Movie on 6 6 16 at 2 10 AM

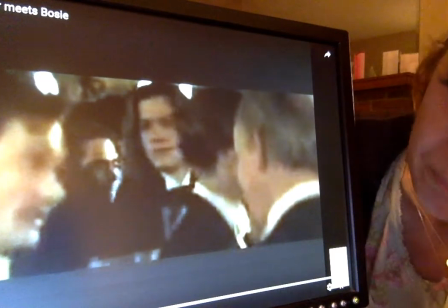248s
And the way they set that up was to have a lead-in.
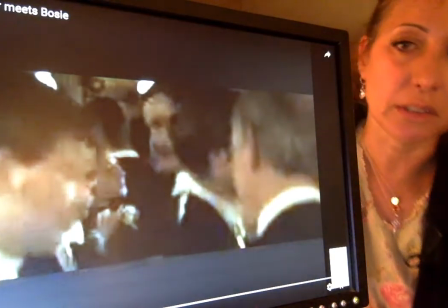253s
So here's the lead. So there's the frame. Okay?
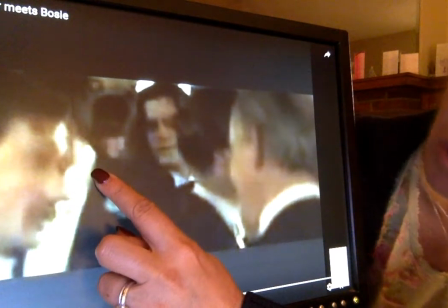259s
This guy, has just walked across the frame.
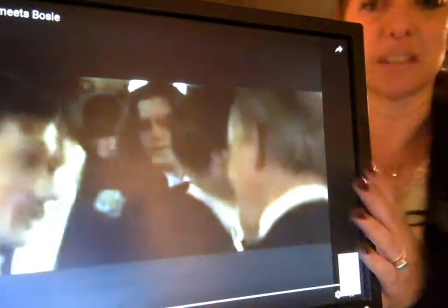263s
What that does is like a curtain revealing. And so his motion vector reveals, the curtain opens,
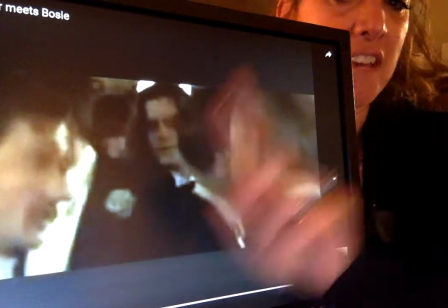271s
and then the main character framed in the center, the only face facing us, no other face comes directly at us.
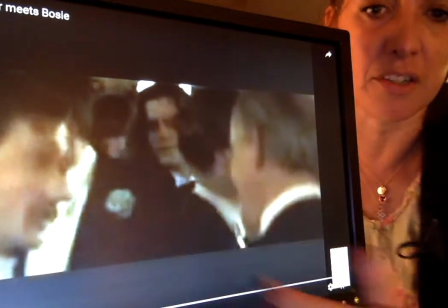279s
Now our mind has associated importance with this character by just doing that one particular internal swipe.
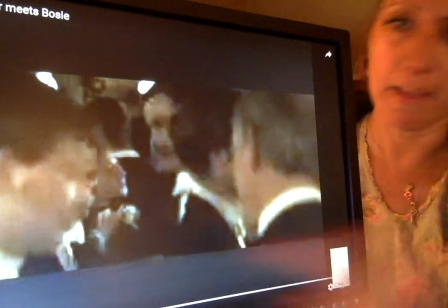288s
It's an internal swipe. Ready? There's nothing here.
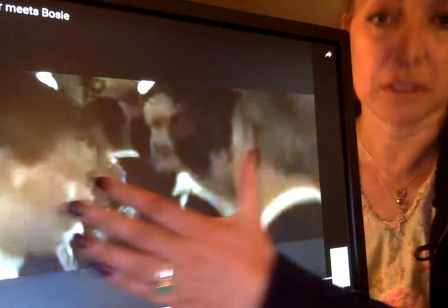292s
It's a vacancy. But there is something that's going to come, obviously.
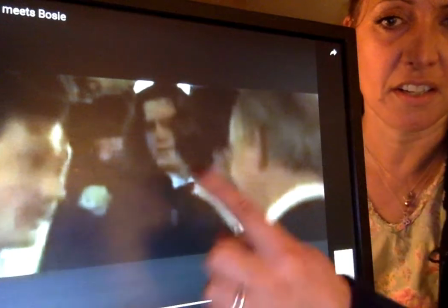297s
So there's the vacancy. Guy walks across it. pulls him along on the tail.
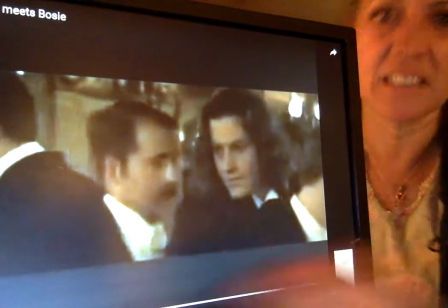303s
There we go. Now watch. Was I right? Yes. The camera follows for the first time now.
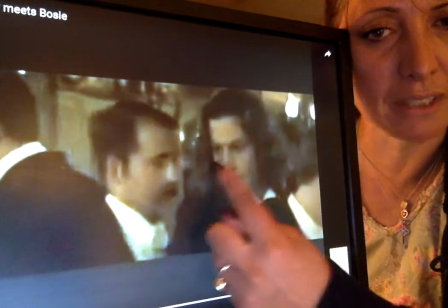311s
You started at a stationary camera. When this guy comes into your life, you follow him.
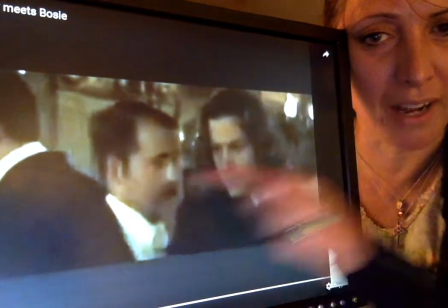317s
So that means you're watching him in the room at eye level. This guy's not looking at you.
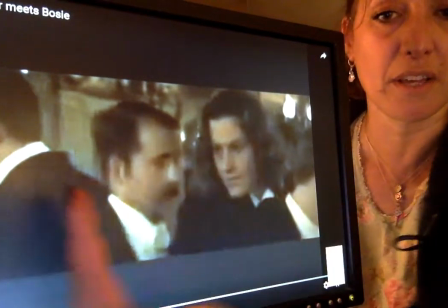322s
We got the full face. He's moving. The motion vector is left to right.
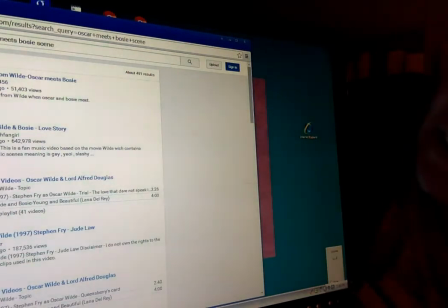328s
Okay, how would I just do? Really, Christy? Is that what you just did? Alright.
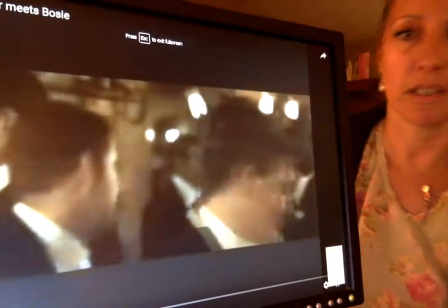334s
Okay, open up. Okay, he's moving left to right. There we go, okay?
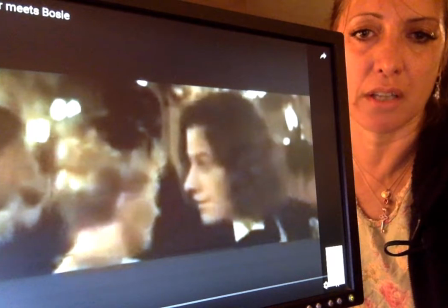340s
He's going to come on an arc, on the 180-degree arc. Okay?
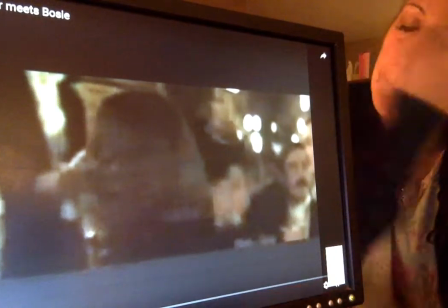345s
So what he's done is, when you think about the frame,
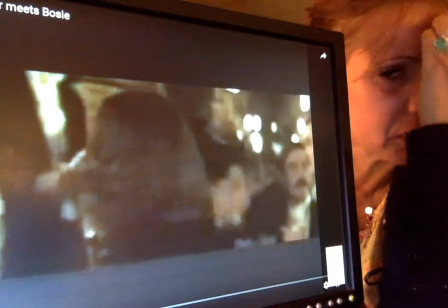350s
and remember this is a two-dimensional thing, what we're trying to do is convince the mind that it's three-dimensional.
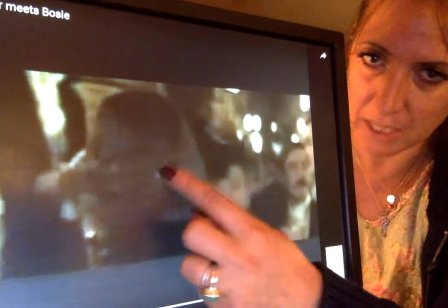356s
And in that third dimension is the spherical nature of this, just like life itself, right?
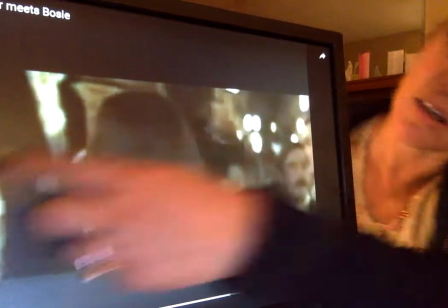362s
Three-dimensional. So we're tricking the mind with lighting and focus.
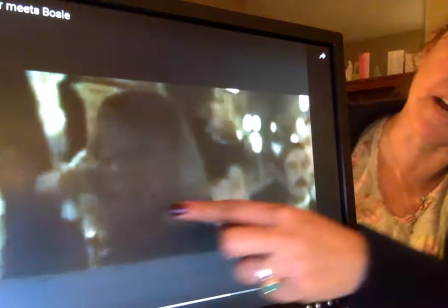368s
What he's done is, you think of the frame as 180 degrees,
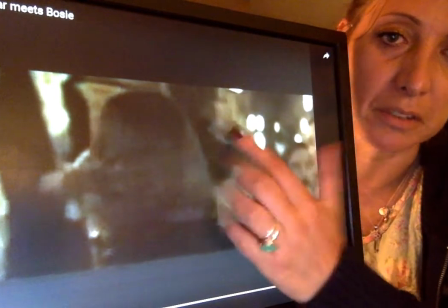375s
as opposed to 360.
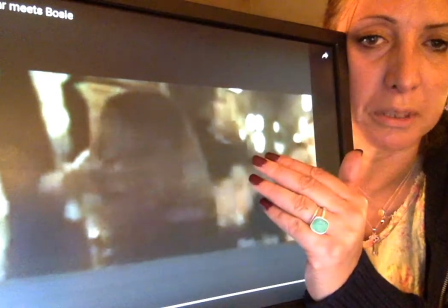378s
So he's walked on the 180-degree line up to the camera and around with his motion vector.
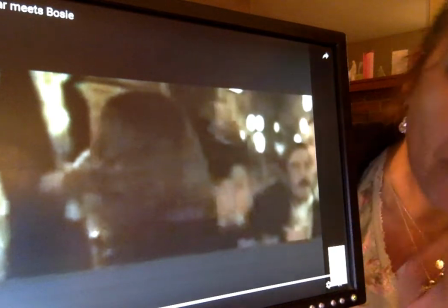386s
So we've seen him come in, and now we're seeing the back of his head, but we're still with him, okay?
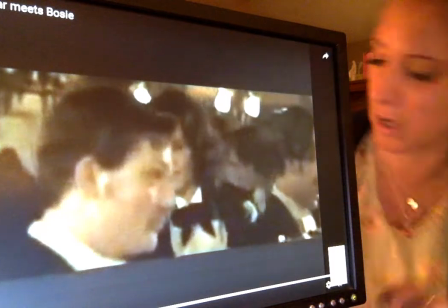394s
Now, also notice the shallow depth of field. Remember, what's in the foreground is in focus.
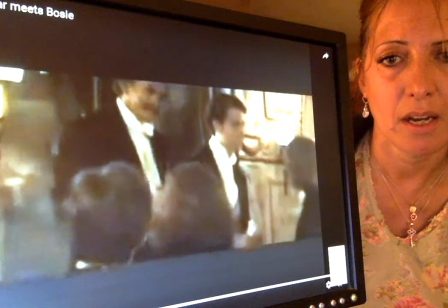400s
That tells us that's what's important. What's in the background is not in focus. It's not information that you need to know.
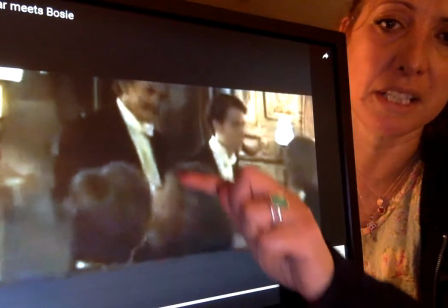407s
It just helps the mind hook onto the important information by framing it and working with the depth of field.
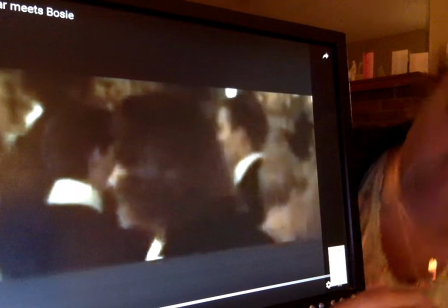413s
You quickly give us a dominant image and therefore meaning. So let's watch from the top.
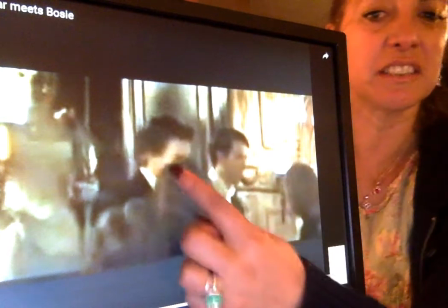420s
So there he comes. He cuts across. We follow him.
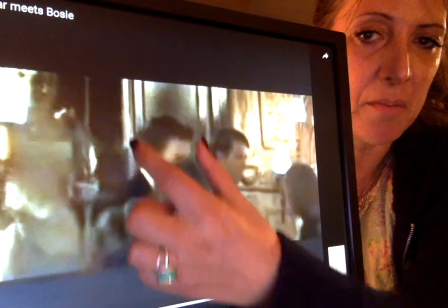425s
Once his head hits the bottom third, the camera begins to tilt up.
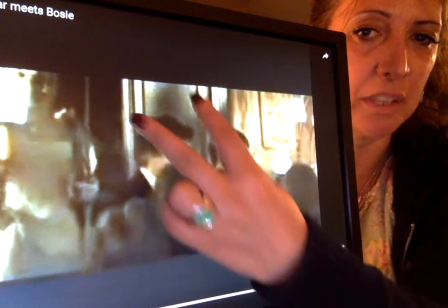432s
Watch this camera work.
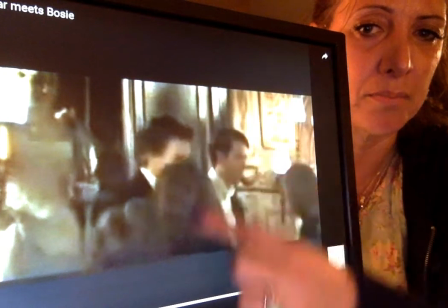438s
He enters, and then the camera tilts up, okay? So what he's gonna do now is he's in the very center of the frame.
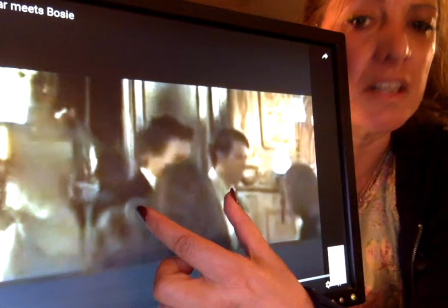447s
And if you'll notice, there's an interior frame right here. In other words, an arrow.
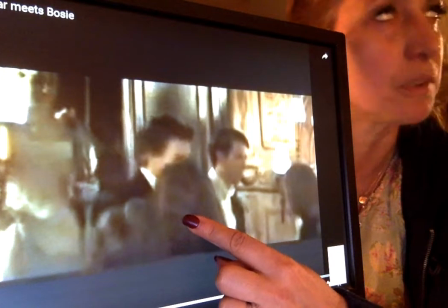452s
And it's just working to just drive your eye right here to keep your eye away from all of this extra collateral damage.
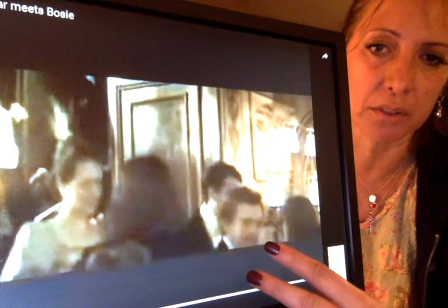460s
So he gets the vertical vectors,
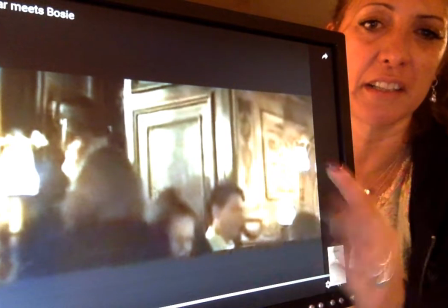466s
and he anchors the picture, and then the point of view tilts up,
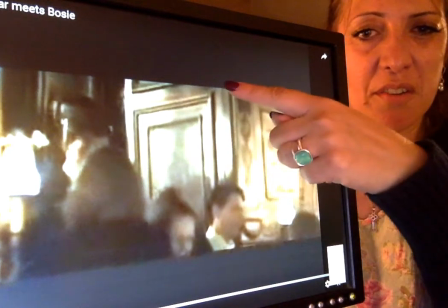472s
allowing more information in while holding us down with the anchor so we don't lose the meaning.
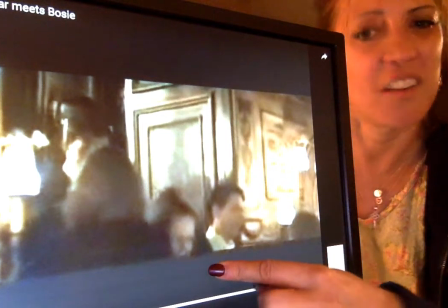479s
Okay. Now we have the same thing. The people walk through. Okay.
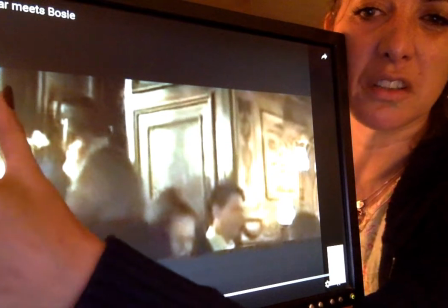486s
So now look at this interesting framing here. We've got this wall and this wall.
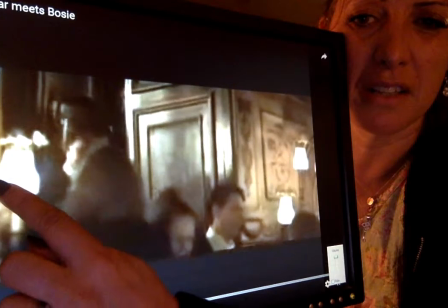494s
And look what happens right here at the first third, just like in Social Network.